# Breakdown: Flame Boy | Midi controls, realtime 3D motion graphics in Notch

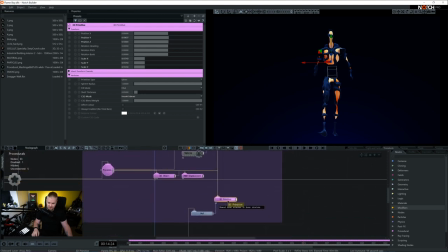455s
So both procedural routes are connected with this 3d primitive and this 3d primitive is attached to a bone structure so the hips so basically as this dude is walking that centerpiece is actually following all the motion that he's producing right
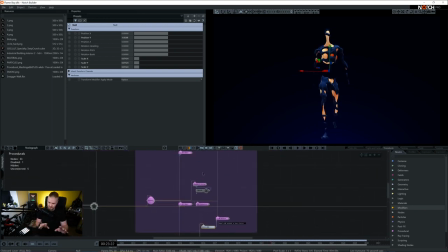471s
so this is fast and dirty description of what procedurals does here in this setup so basically we have two passes one for the inner lava one for the displaced sort of outer layer and they are both connected by this 3d primitive that just cuts
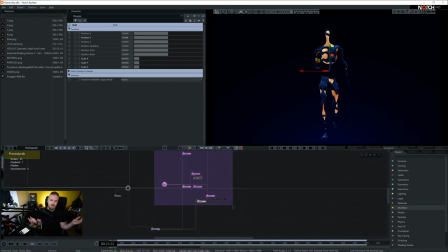487s
the center of the setup because well why not right next
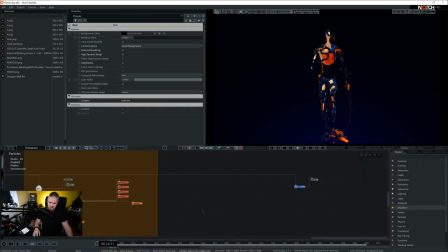492s
thing is particles so this is rather straightforward basically the same
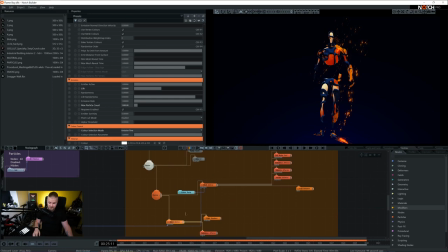497s
mesh is fed to two mesh emitters the reason why we have two is because there is one renderer that is using points so these little sparks and the other renderer that is using trails so for those trails. The reason why I chose to have two is because I wanted to split their behavior.
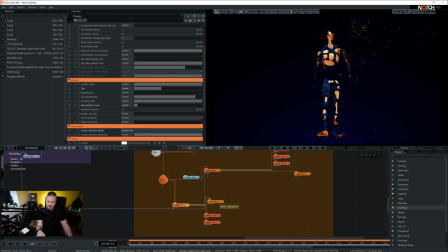518s
So again we have two mesh emitters, they both have a different renderer, so one is with point render,
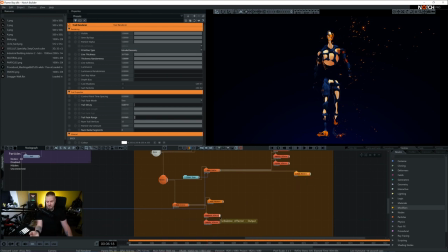524s
the other one is with trail and they have a variation of the effector, so turbulence and velocity on one and then velocity, turbulence, curl noise and vortex on the other, just to make a little bit more dynamic setting. Now I've used a render layer here because I wanted to add some post effects to specifically this part of the rig.
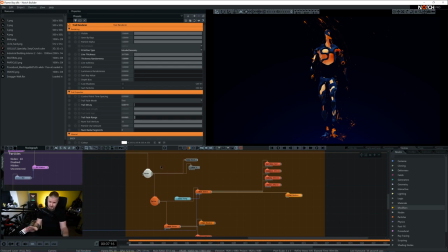543s
So I didn't want those post effects to affect everything, I wanted just to work with the particle.
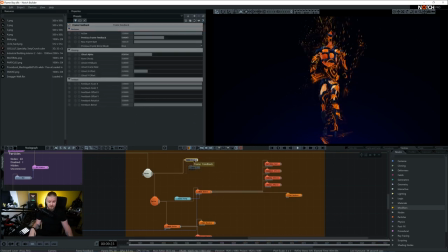549s
So what I've used, I'm going to disable this now, what I've used was frame feedback so I just wanted a little bit smoother trail. So if you see now when I enable it it becomes a little bit more smooth like the swoosh is a little bit more abstract. And then I added glow because well every single particle system needs glow.
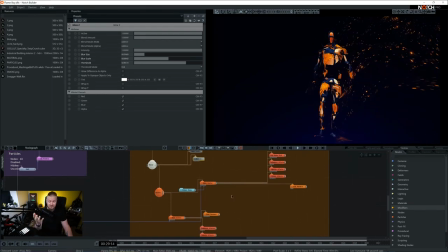569s
Perhaps one thing that is worth mentioning and perhaps you're not aware of it it's really cool neat little setting is the fact that point renderer
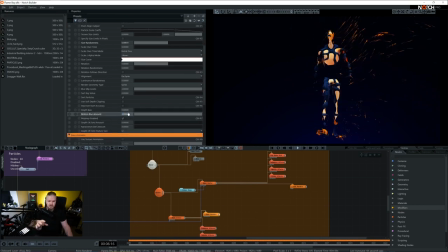576s
has a motion blur so motion blur if you increase it I'm gonna go ballistic here I'm gonna set it to three as you see all of a sudden all the points are trailing a little bit so they become a little bit more organic when there's when they are set to zero it's it's
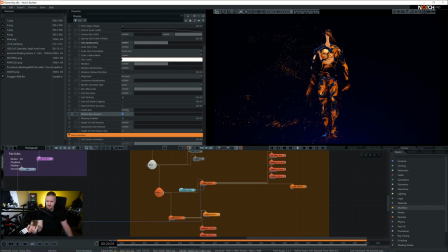591s
a little bit static and it's a little bit too CG for my liking so yeah I added a bit of that that's just a cool little thing that you might turn on or off depending on what you're building right so
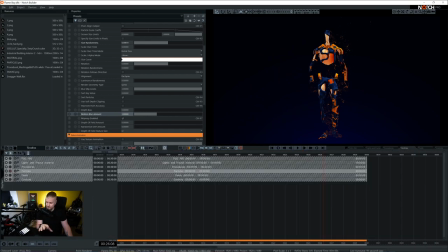602s
now we're familiar with the particles next thing i did was a field
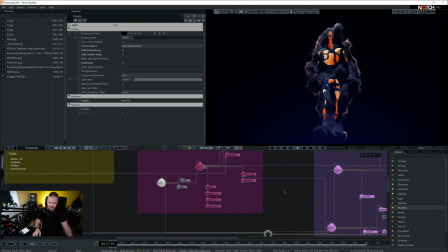607s
system so there we go so these are our fields again it's using a render layer because i wanted to address some post effects specifically for fields and if we were to talk about fields specifically um there are a couple of things that are happening here so So we have Field Lighting and we have Field Shadow.
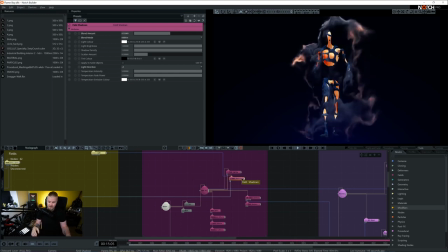625s
So those two nodes are working hand in hand for shading. We're of course using the same 3D object as a 3D object emitter. That's all the motion that is corresponding with the body. We have Field Renderer. That's more or less the only renderer the field has.
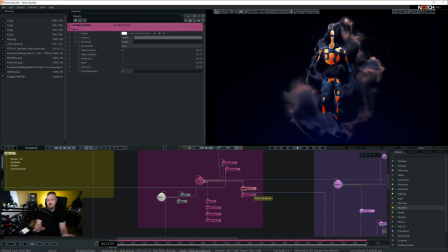641s
There are several other options, but most likely, if you're working with fields, that's the one you're always going for.
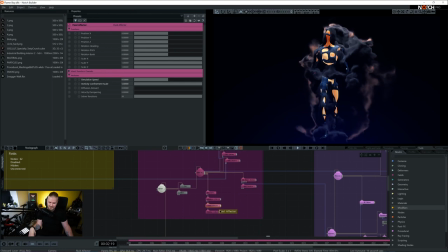646s
And then we have turbulence, fluid effector and primitive collision effector.
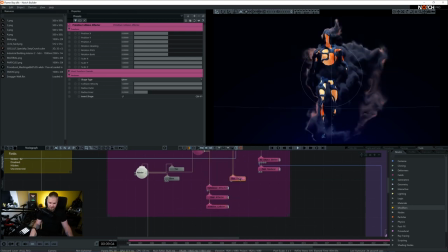654s
So what each of those three does in this setting. I'm gonna move the FPM deformer, we're gonna talk about that separately. So I'm gonna disable them all, I'm gonna see how clean pass looks with no effector, so it's absolutely boring.
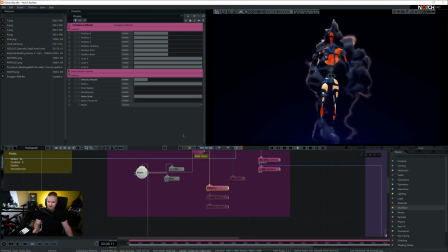671s
So first I added turbulence, I don't necessarily like the defaults. So I usually turn the velocity amount way down to something like 0.2 and then I increase the noise scale. So it sort of starts to curl a little bit more, like becomes a bit more organic. And then I added a fluid effector.
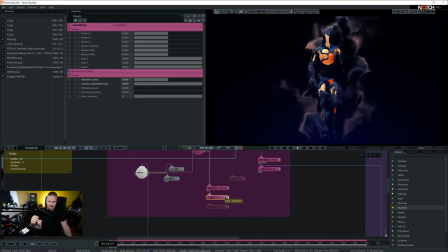689s
So fluid effector adds vorticity.